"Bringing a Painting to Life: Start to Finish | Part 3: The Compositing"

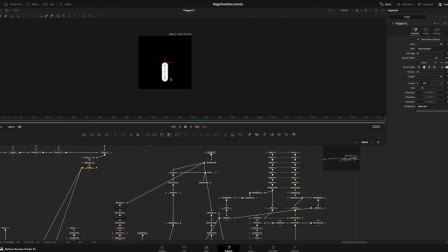(8:16)
Made this tiny little line here, so it looks like a lens distorted particle flying through the air, right?
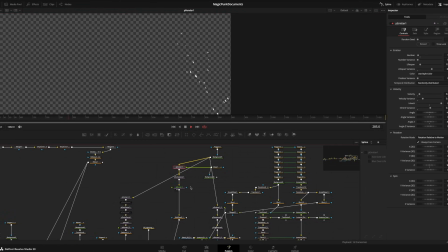(8:22)
So we get these little pills flying through the air. And there's a whole bunch of effects and messing and toying with that happens here that takes quite a while.
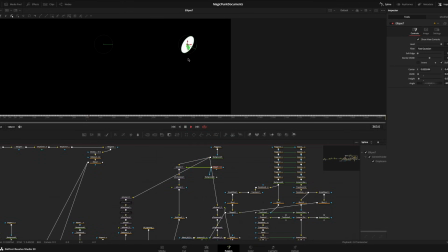(8:30)
But yeah, it's effectively also connected to the center of his hand, and it's moving with the jitter of his hand, and it emits from that area.
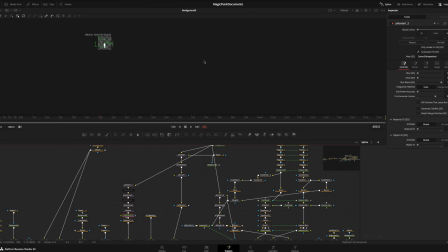(8:38)
This same shape is then used for an emitter over here, which took a long time to figure out.
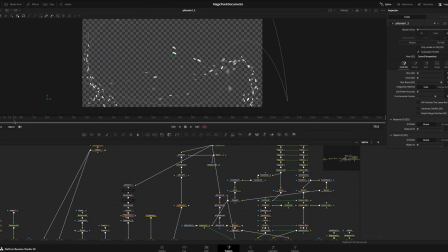(8:47)
It was kind of a headache. Trying to get particles to follow a swirling path took quite a while, but I finally got it to at least a place that I thought was reasonable. And so anyways, it's a very intense particle system here that's following the curvature of the composition to Machi's hand.
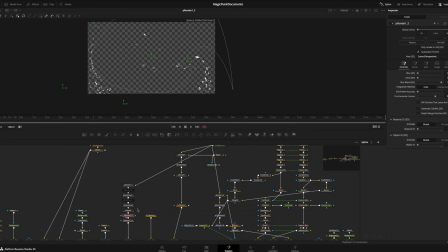(9:05)
And they kind of fly off a little bit, and I just thought, it looks cool, we'll keep it. Right, added defocus to those, merged them. Here's what we got for that. And these are on color dodge. So that way the effect is a little bit more subtle, but you can see them here.
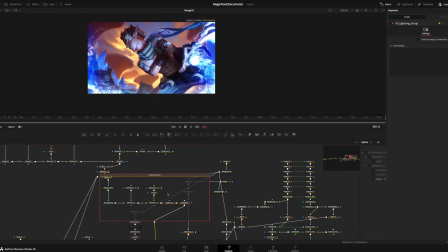(9:20)
Then we have the lightning. I'm very happy with the lightning. It was a very clever solution in my opinion. I'm gonna show you what I did. So I brought in this effect here, right?
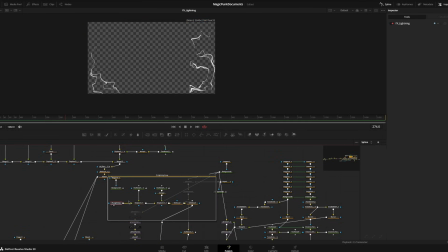(9:27)
It's just a painting, just a drawing, it's a 2D layer. Then I added a displace noise to it. Added another displace noise to it. Very intense looking, very cool. Then I added defocus. Defocus, again, just kind of blurs things out like a lens blur. Added a soft glow. And I was like, this is looking pretty cool. But what if I took a polygon and I made the polygon randomize and sort of warp around the screen to get that randomizing effect that lightning seems to have as it reveals.
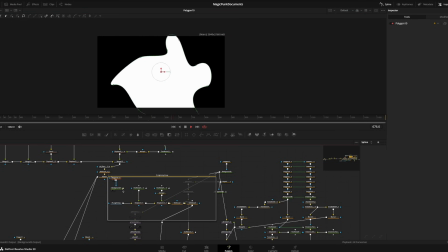(9:56)
So this thing is effectively the mask for the lightning. So if I plug this back in, this is another thing I love about Fusion.
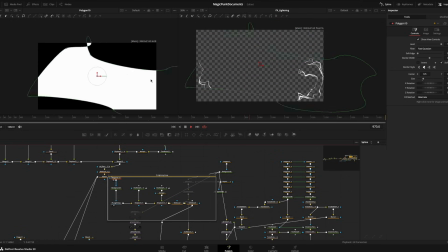(10:02)
I can just open two things at once, not a problem. So you can see here what's happening is that it's revealing this randomly.
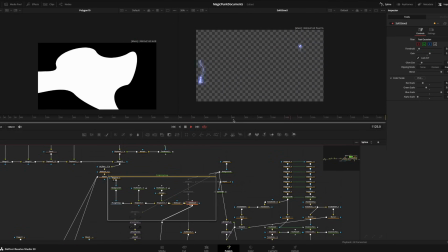(10:09)
Pretty cool. Now if I add the soft glow, pretty cool. I think it looks pretty good.
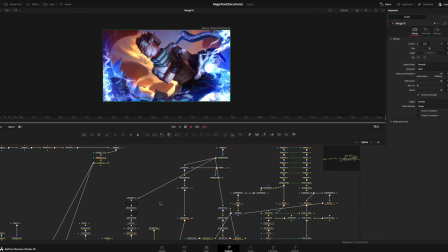(10:15)
So when we have this all together, we have the lightning now on top of everything. Again, just logically building things in steps, step by step by step by step.
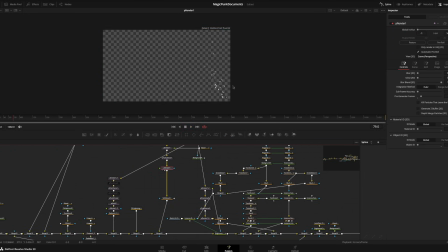(10:23)
Then if we bring in the particles from his hand, add a soft glow. The reason I'm using soft glow instead of X glow is because X glow is just so intense. For some of these, I just use soft glow, which is a node that's native to Fusion, and it's much easier on your GPU.
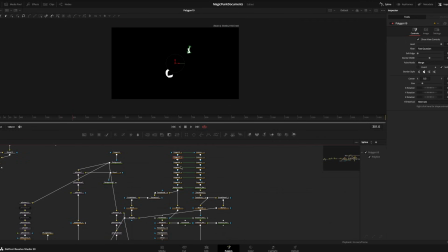(10:39)
So the next thing we have is something that took a while, but basically these are polygons for his arm.
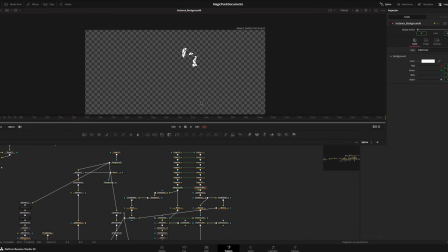(10:46)
It took me a while. I had to do all this manually, that mask out areas where particles can leave from his tattoos. So he has tattoos on his arms. I wanted these to emanate particles just like they did in the painting. So it took me some manual cleanup, and then these also had to move according to the breathing, which I also did.
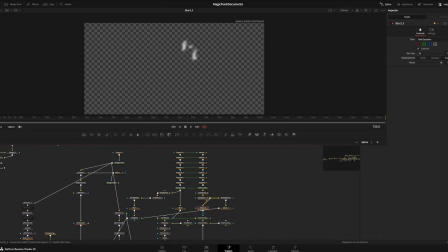(11:05)
Some of this stuff just took so long, but it was really fun to think about. I like this type of problem solving. There's like a fire effect that's being applied. It's just noise, displacement, and transforms all being applied. So like this, there you go. And it's happening on both arms, on both sides.
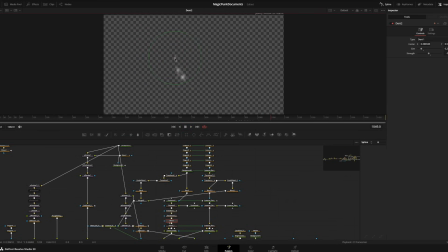(11:23)
And I have this dent here. The dent is effectively like a warp, and it pulls in the particles just a little bit. It just pulls in as they go up. They get pulled into that. So that's fun. And then over here on this side, we have these same masks being applied and transformed and dilated and blurred,
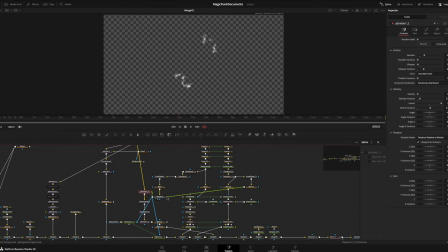(11:40)
merged down together to then feed into the mask for this emitter. So this emitter is emitting particles just from the area of his tattoos. Now, the emanation point isn't the same thing as where they're going to appear. They could appear all over the place, but they're coming from his tattoos.
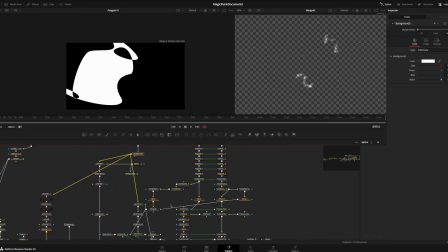(11:57)
So this one's a little bit more intense. It's got to be done rendering, but I'll show you what it's emanating. It's that same pill-shaped polygon from before. I keep saying polygon, but that's because it's the name of the node that masks out the background elements, and so it's effectively just a path.
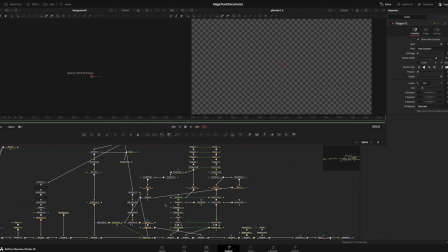(12:10)
That's all it is. It's just a path tool. Man, this thing is really intense. And they're so small too. What the flip? Why? Anyways, so here you go. Pill shape on the left, what it's spitting out on the right.